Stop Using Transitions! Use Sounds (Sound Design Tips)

Use sounds. There are many moments when I edit my videos that I have to change from one scene to another scene and there's not a clear way of making that transition happen.
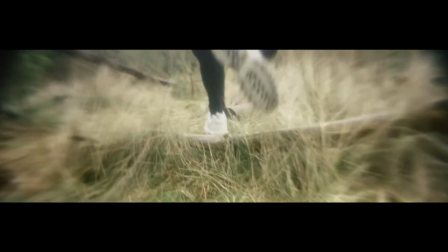The following shot might not have anything to do with the previous shot, it's a different type of color, nothing's really gonna work easy but I can assure you, you can help make that transition happen by using sound. My younger transition happy 18 year old self would have found like any excuse
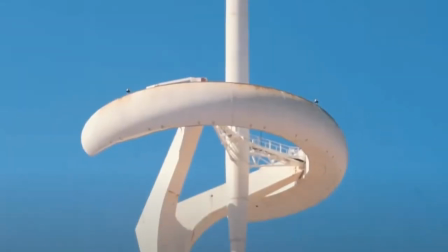to make a nipple twist transition like all of these crazy transitions that people have out there and after realizing that using these transitions makes your videos look like every other dave's out there one must take a new approach to how they make videos that solution for me at least was found through sound design if we take the series lupan for example
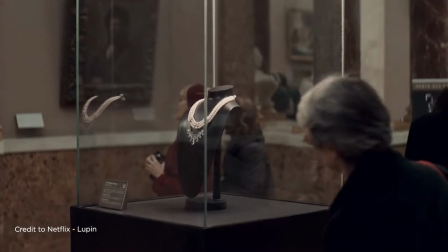there's nothing flashy going on here it's just a sound introducing the idea that something is about to change
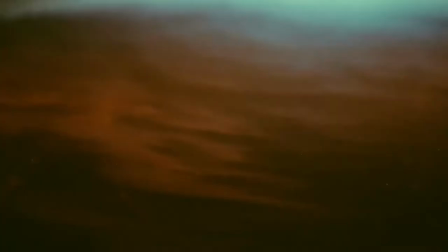This is what I like about sound design. Some of you may know Vincent Urban, the king of travel videos, as I call him, and his editor. They both work so much with sounds to transition from one shot to the next. It's really something that I appreciate from their work, which creates this crazy amount of contrast from one scene to the next.
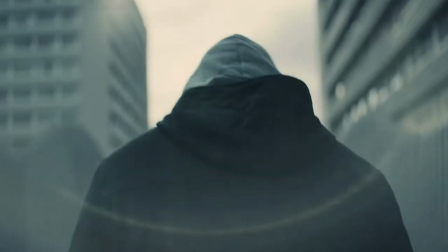So why would we use sound instead of a visual transition? To create anticipation and tension before the next scene, and also to save your ass from having to do a nipple twist transition. Okay, so how do we do it? Let's jump into Premium Pro and I'll show you how I go about sound designing things. By the way, I'm not a professional sound designer, but I use a lot of sounds in my videos. Take this advice with a pinch of salt. I am no master, no genie, no guru, no messiah, none of the above.
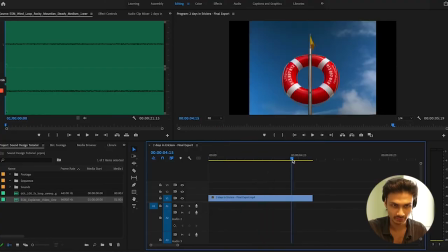Just a guy who spends a lot of time in front of his computer. So I have here a clip of the ocean and waves. It goes to this shot here. And so in my brain what I'm thinking now is hey,
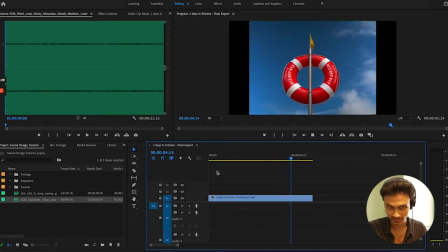I need to have some sound of the waves And I also need to have the sound of the wind because we have here essentially something blowing around So you can start by importing your sounds. I've already imported my sounds. Here we have the ocean
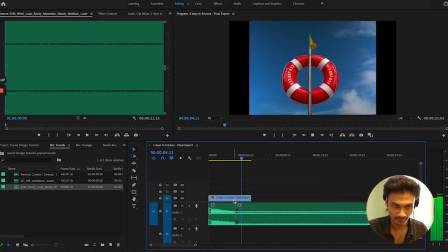I'm gonna put some wind in here So right now I have this wave coming in here.
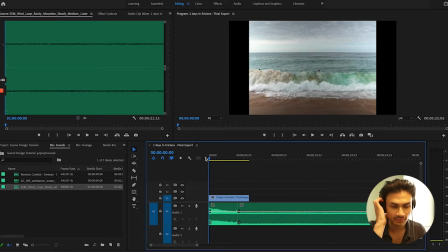Let's play it through
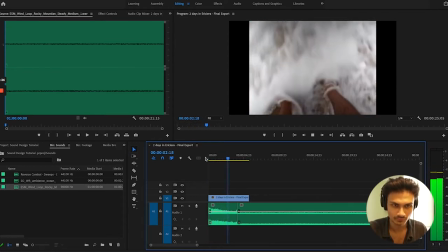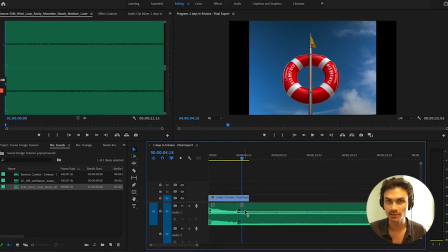so right now we've just made like sort of the background sounds that we want and we've got the sort of levels right here what i tend to do
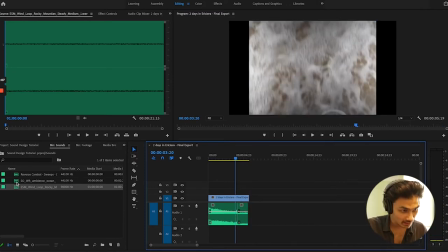is i add here a little sweep i will make sure that the
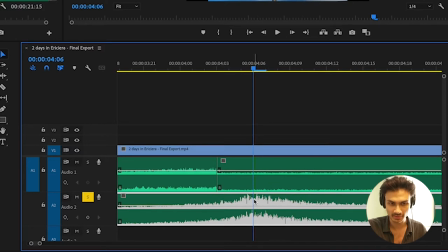peak of the sweep is where my transition happens so around about here i'll cut the rest off and use it just like
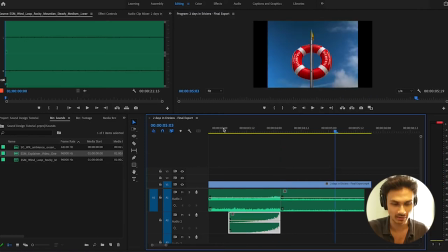this and so it will play okay so for me that's like way too loud right now So I'm gonna pull it right down in the volume.
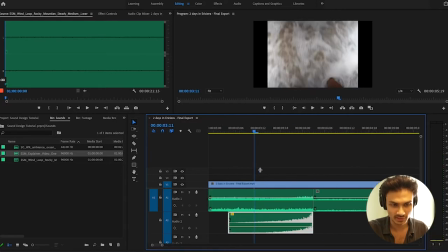And then we... Okay. And that sounds a little bit better. Of course, sometimes there can be clicks at the end of these sounds when you cut them.
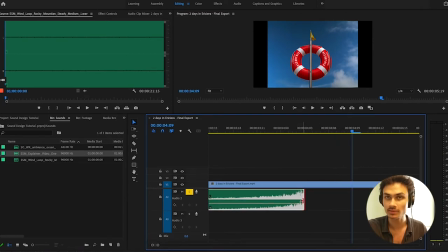So make sure if you ever have a click or something you don't want, just go into the sound and
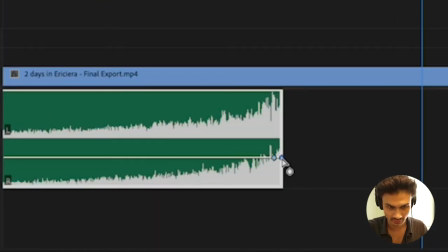you can hit Command-Click, Command-Click on the decibels and make sure you just have a tiny fade at the end. Really tiny fade because if it's too much, then it sounds too obvious and it doesn't sound very good.
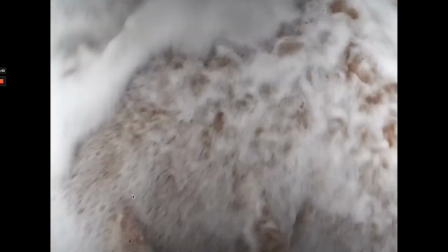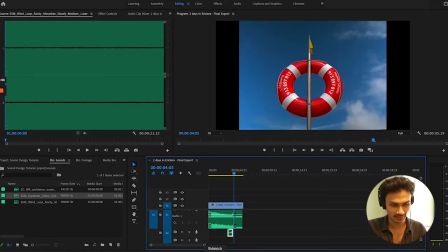that is basically what one can do to have a mini transition
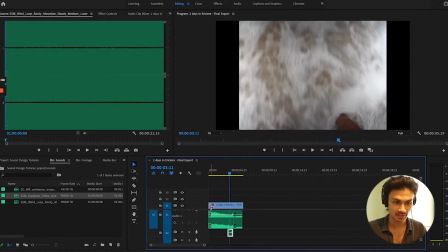from taking you from like a shot like this which is like very busy and loud
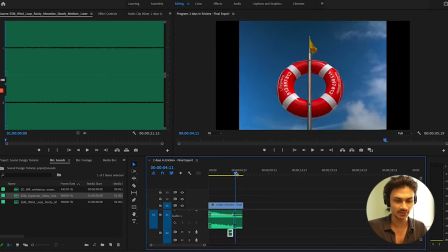to essentially a completely different scene or a different kind of environment when it comes to getting the audio levels right make sure that you've already got
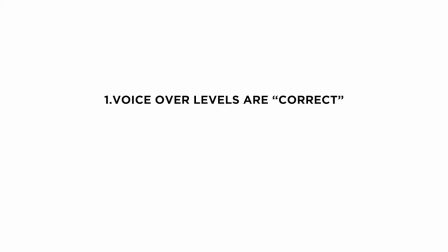on your project the voiceover all of the music that's already in place make sure that's there first and the levels are done for that first before you go sound designing. A few other tips, a few things that you can do are ensure that this green bar that is
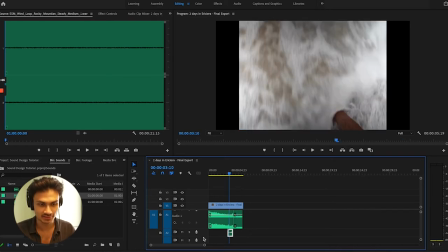playing through the sound here that is never hitting the red you never want that sound to hit the red. I'll show you what it's like if it hits the red.